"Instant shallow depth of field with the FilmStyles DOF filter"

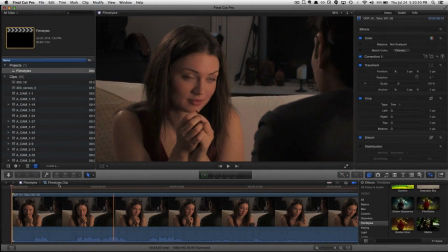Okay, let's start with this scene, the proposal. It's supposed to be very romantic. You go out, you try to shoot the best stuff you can, but it just is lackluster. There's no magic about it. It's not horrible footage, but it's not very good. And so let's see if we can just drop the film styles filter on here and make a big difference.
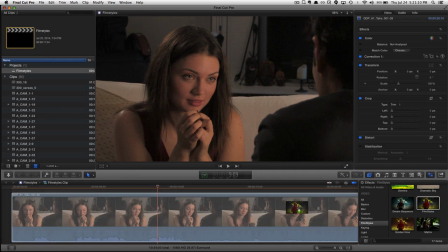So we're just going to grab the filter and boom, instant romance.
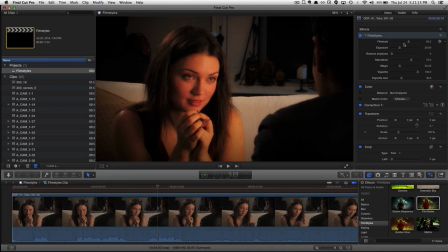All right, we're done. Now let's take a look at some of the options. The film look, of course, is the S gamma curve. So we're getting more of a filmic contrast. Now, different footage is obviously shot at different exposure levels. And so that's why we put exposure sliders in these film styles filters so you can make up for a high key or a low key shot.
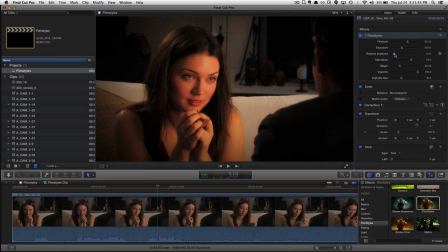So we're gonna just bring this up a little bit. And then there's a restore shadows slider, which allows you to very quickly bring in some detail back out of shadow areas. And so it's really quick to dial in the filter to your footage in terms of exposure.
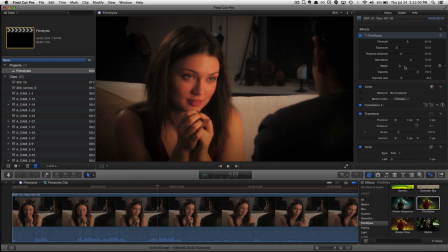Then we've got saturation, which of course we can tweak here. Magic, which for a romantic shot should probably be a little bit higher. And that, of course, makes our film look even greater. So we'll bring up the shadows even more, bring out some more detail like in her hair.
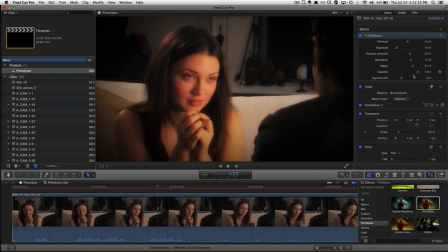And then we've got a vignette here, and we can adjust the size of that. And you notice what that does is it just allows you to focus more on the subject and less in the periphery of the frame. We're going to make it not quite so dramatic. Sometimes a good technique is to overdo it and then underdo it and then split the difference.
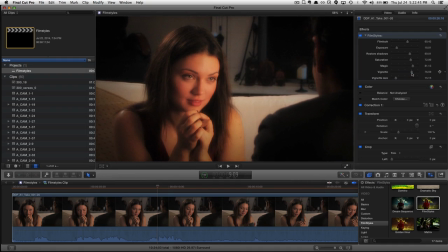And that's a quick way to dial in a look. So let's do a before and after, because first, do no harm is the colorist's oath as well as the Hippocratic oath. And so romantic, what do you think? Which looks more magical?
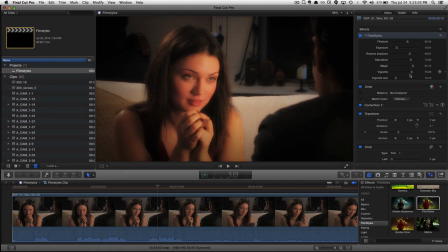So you can see very quickly we were able to just kind of dial in some very basic settings and get this to look way better. Now I'm going to do one more thing because I think it's a little distracting that this fellow's ear is so sharp and things around the fireplace are sharp.
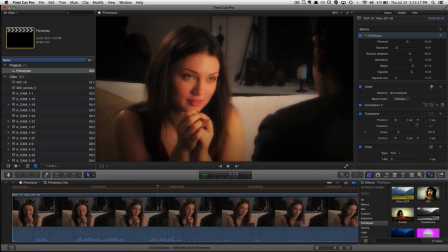So I'm going to throw the 35 millimeter depth of field, this depth of field plug-in.
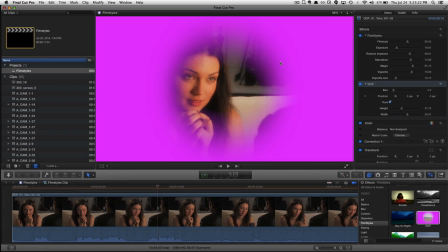And you notice how this works is it turns everything pink that's going to be out of focus. So it allows you to very quickly dial in exactly what you want in focus. So we're just going to position this
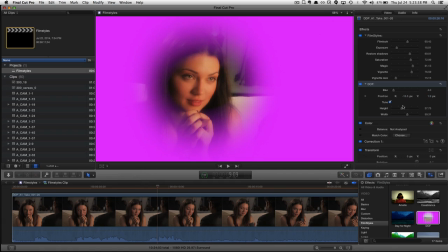right over her head here and give it a little more height
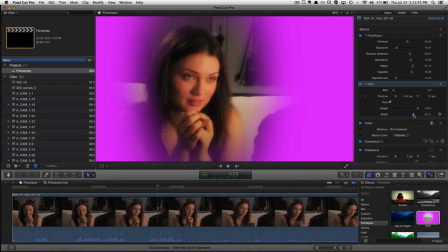and a little more width and move it again. So again, we just want to focus in on her.
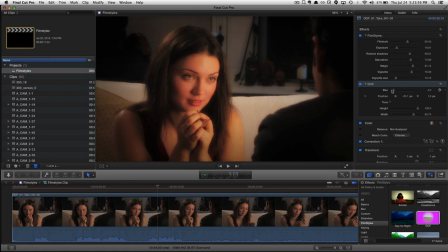Now we turn the tune checkbox off, and we don't want something extreme where everything's like way out of focus. That actually doesn't look that bad. We just want something very subtle.
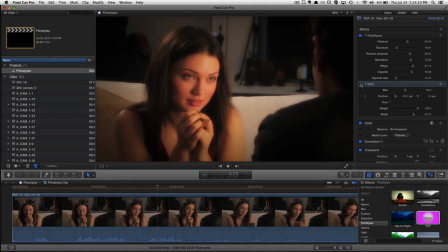And if you turn it off, you can see that all we've done is add just a little bit of blur to the area away from her. And again, it's all about drawing the audience's eye towards your subject, featuring and highlighting your subject. But you still want him in there because you still want the relationship between them.
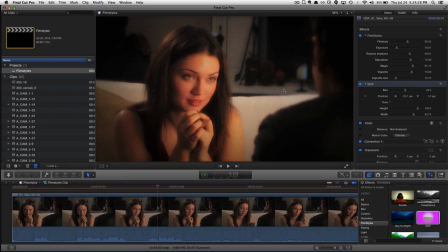So it's a nicely framed shot, but it just looks a lot better with these film styles filters.
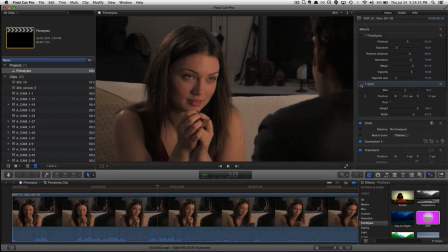Again, there's the before. There's with a little blur on the background, and there's with film styles.